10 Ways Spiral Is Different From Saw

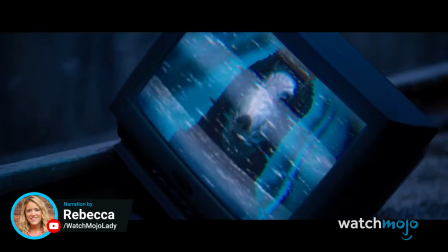(0:02) play me.
Welcome to Watch Mojo, and today we're counting down our picks for the 10 ways Spiral is different from Saw.
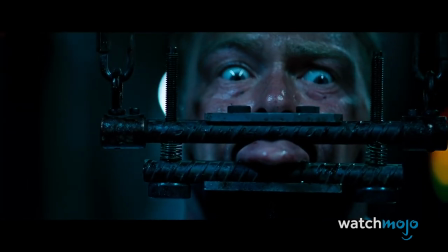(0:10) The 3 train is arriving in 2 minutes. It is up to you to decide if this will be your final stop.
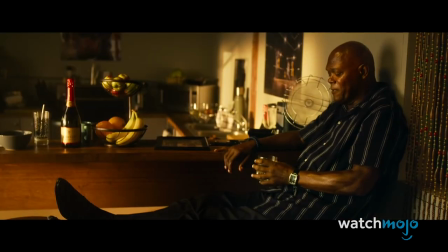(0:17) It's gonna go sideways fast. I'm gonna expand like Spiral.
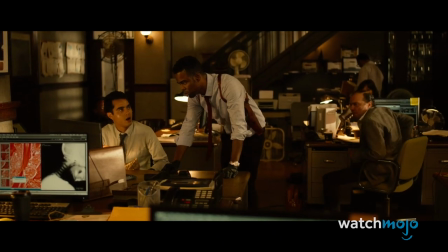(0:23)
For this list, we're looking at how the 9th film in the Saw franchise distinguishes itself from its predecessors.
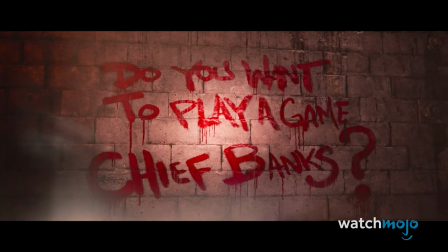(0:29)
Although we'll be discussing a few plot details, we won't go into any major spoilers from Spiral.
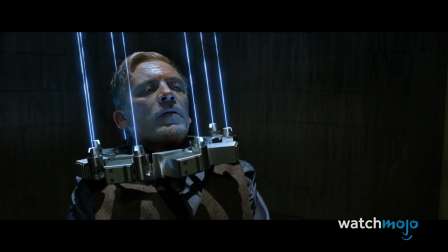(0:35)
However, we may touch upon a few twists from the other Saw movies. How do you think Spiral stacks up against the other Saw movies?
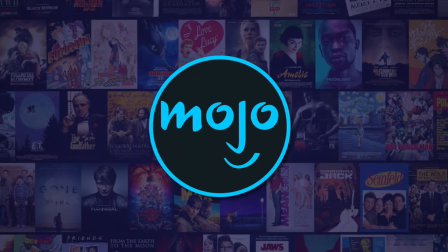(0:42)
Let us know in the comments. Number 10, No John Kramer.
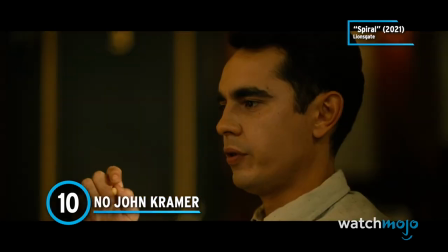(0:47) Jigsaw? Wait, I thought the Jigsaw killer was dead.
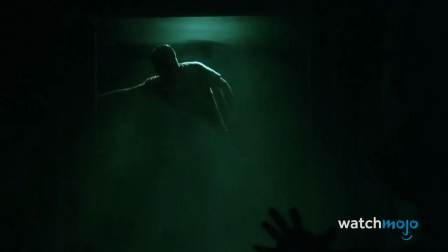(0:49)
John Kramer, or Jigsaw as he's more infamously known, has been a primary puzzle piece since the first Saw movie.
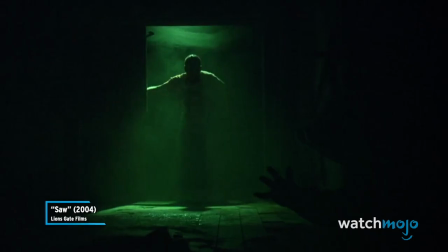(0:56) Game over!
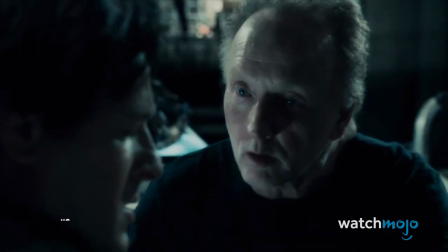(0:59)
Even after Kramer's death at the conclusion of Saw 3, the character continued to appear in flashbacks throughout all subsequent sequels.
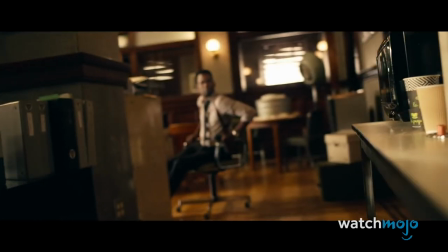(1:06)
Spiral is the first film in the franchise that doesn't star actor Tobin Bell.
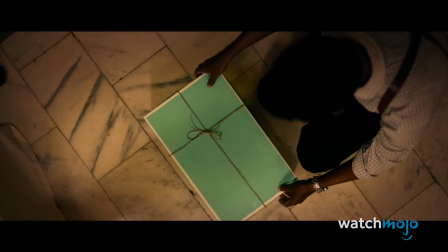(1:11)
Jigsaw is mentioned several times, and a photo of Kramer does pop up, but Bell didn't shoot any scenes for Spiral. Although this is the 9th installment, director Darren Lynn Bousman says that,
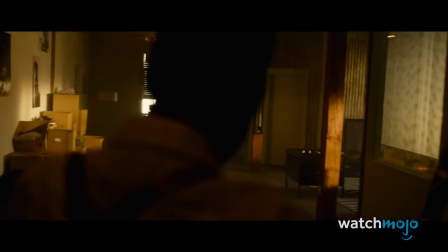(1:23)
quote, it's not Saw 9 because there will never be another Tobin Bell.
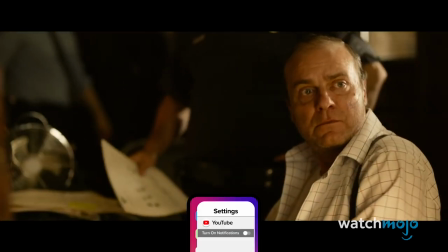(1:27)
Thus, the filmmakers decided to create a new antagonist who takes a few pages from Jigsaw's book, but plays by different rules.
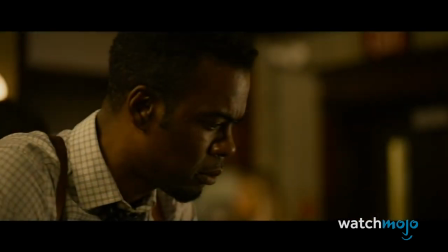(1:35) Whoever did this has another motive, something personal.
Number 9, Detective Zeke Banks.
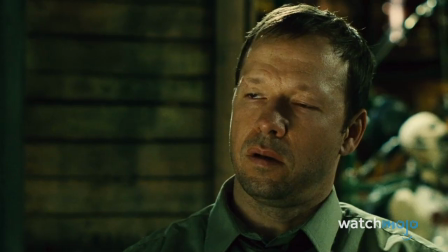(1:40) Detective Banks, get to me. Yep.
The cops in the Saw movies are not exactly known for doing their jobs well.
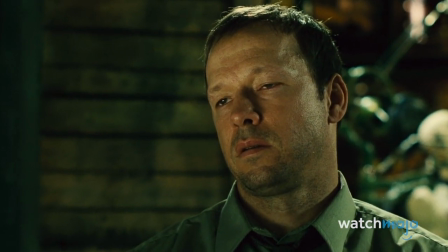(1:48)
Eric Matthews faked evidence, resulting in innocent people being put behind bars.
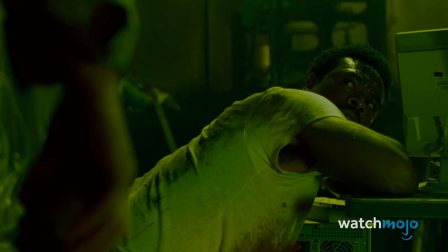(1:53)
Mark Hoffman carries on Jigsaw's work, emerging as a secondary antagonist.
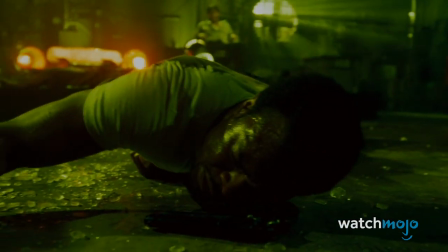(1:58)
Even Daniel Rigg, who is one of the more sympathetic law enforcers, makes some boneheaded decisions that amount to his end.
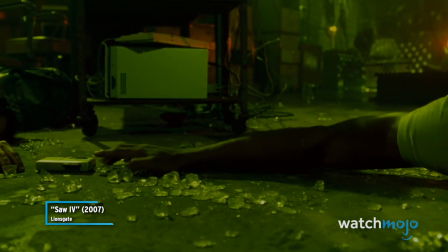(2:04) The rules were clear. You were warned. Karen!
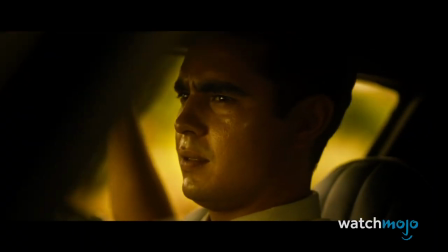(2:09)
Zeke Banks, played by Chris Rock, is one of the franchise's few central cop characters who's easy to root for from start to finish.
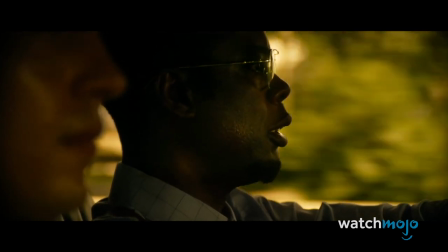(2:16)
He's competent, charismatic, and willing to do the right thing even if it means going against a fellow officer.
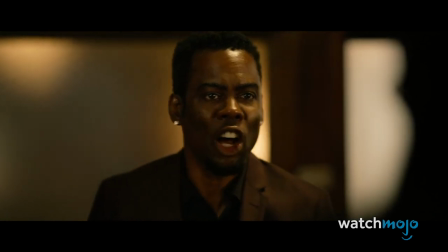(2:22) 12 years ago, I turn in a dirty cop, I get a medal for it.
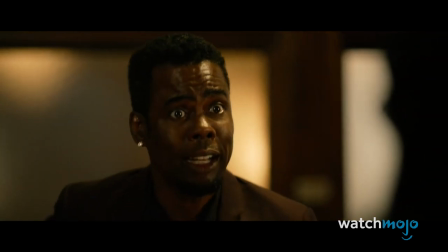(2:27) Big f***ing deal. I also got a bullet and I got to look over my back for the rest of my career.
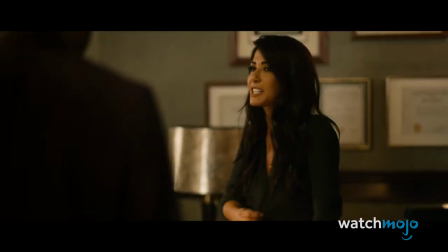(2:33)
Rock's performance also helps to bring a fresh energy to Spiral, creating a protagonist who stands out from all others in this series.
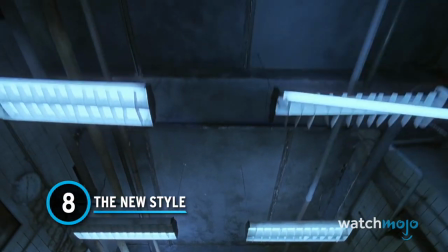(2:40)
Number 8, The New Style. You can tell that the other Saw films take place in the same universe based on their cinematography.
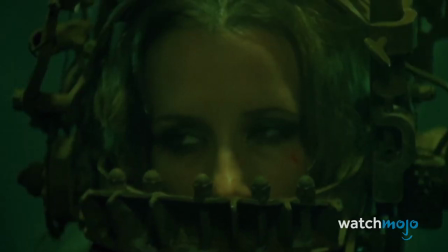(2:47)
They all have a dirty aesthetic, with many scenes draped in grainy blue and green tones.
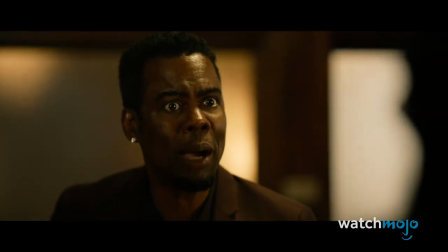(2:52)
Spiral takes on a different style while still creating an intense atmosphere.
Shut up!
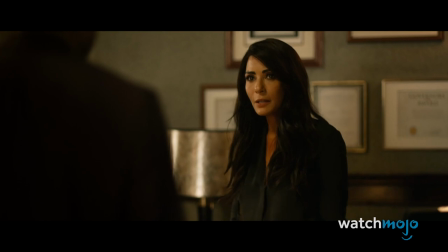(2:58) It is too f***ing hot here for me to listen to this bullshit.
Captain Angie Garza mentions early in the film that the city is enduring a heat wave.
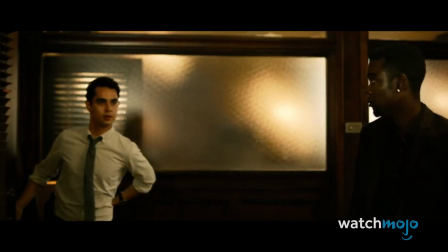(3:05)
This is emphasized through Jordan Oram's cinematography, which has much brighter, at times scorching hues.
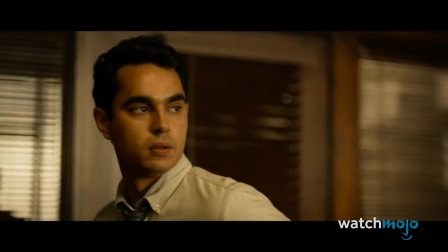(3:11)
We feel the pressure bearing down on these characters, almost as if an interrogation lamp is constantly on them.
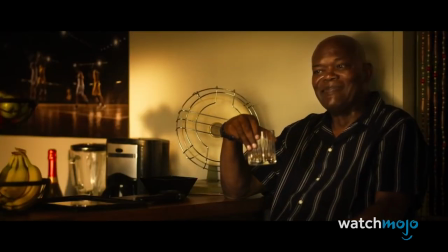(3:18) Jigsaw copycat. That could be difficult.
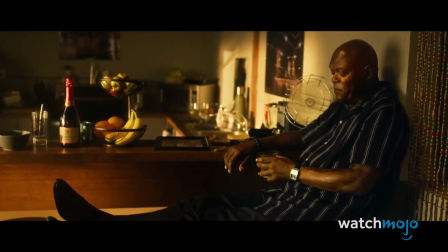(3:23)
Even the scenes that take place in darkness use much more vibrant colors than we usually see in this franchise, letting the audience know they're in for something different.
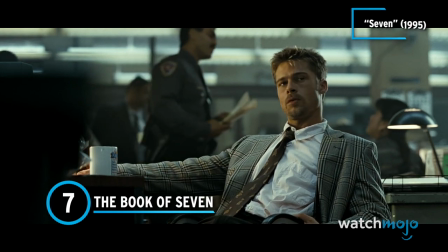(3:31)
Number 7, The Book of 7.
All right, I'm confused. It means that this is beginning.
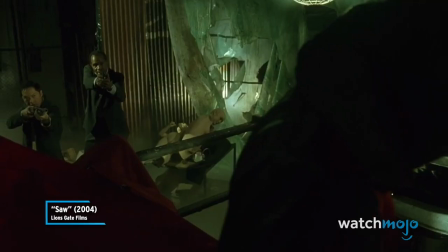(3:38)
When the original Saw premiered, several critics noticed a few loose connections to David Fincher's 7.
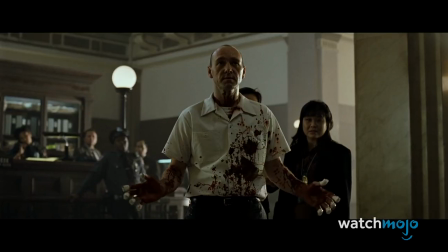(3:44)
While writer Lee Whannell did credit Fincher as an inspiration, he added, quote, James Wan and I never really felt 7 was that close to our film.
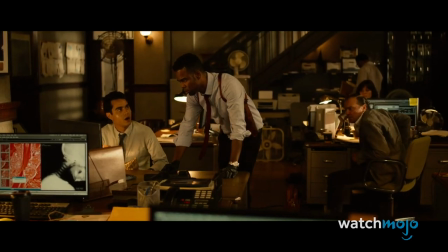(3:52)
With Spiral, however, the filmmakers had 7 in mind from the conceptual stage.
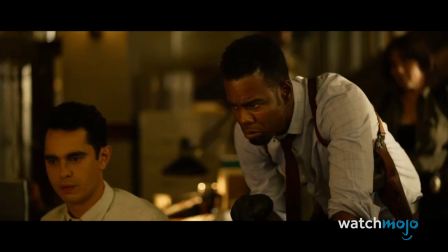(3:56)
Darren Lynn Bousman even stated in an interview, quote, we wanted it to feel much more like 7, but it has so many ties to the mythos of Saw.
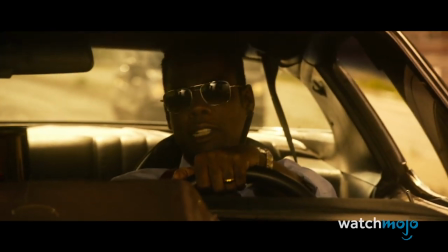(4:04)
Both films center on two detectives tracking down a serial killer, finding severed body parts in boxes along the way.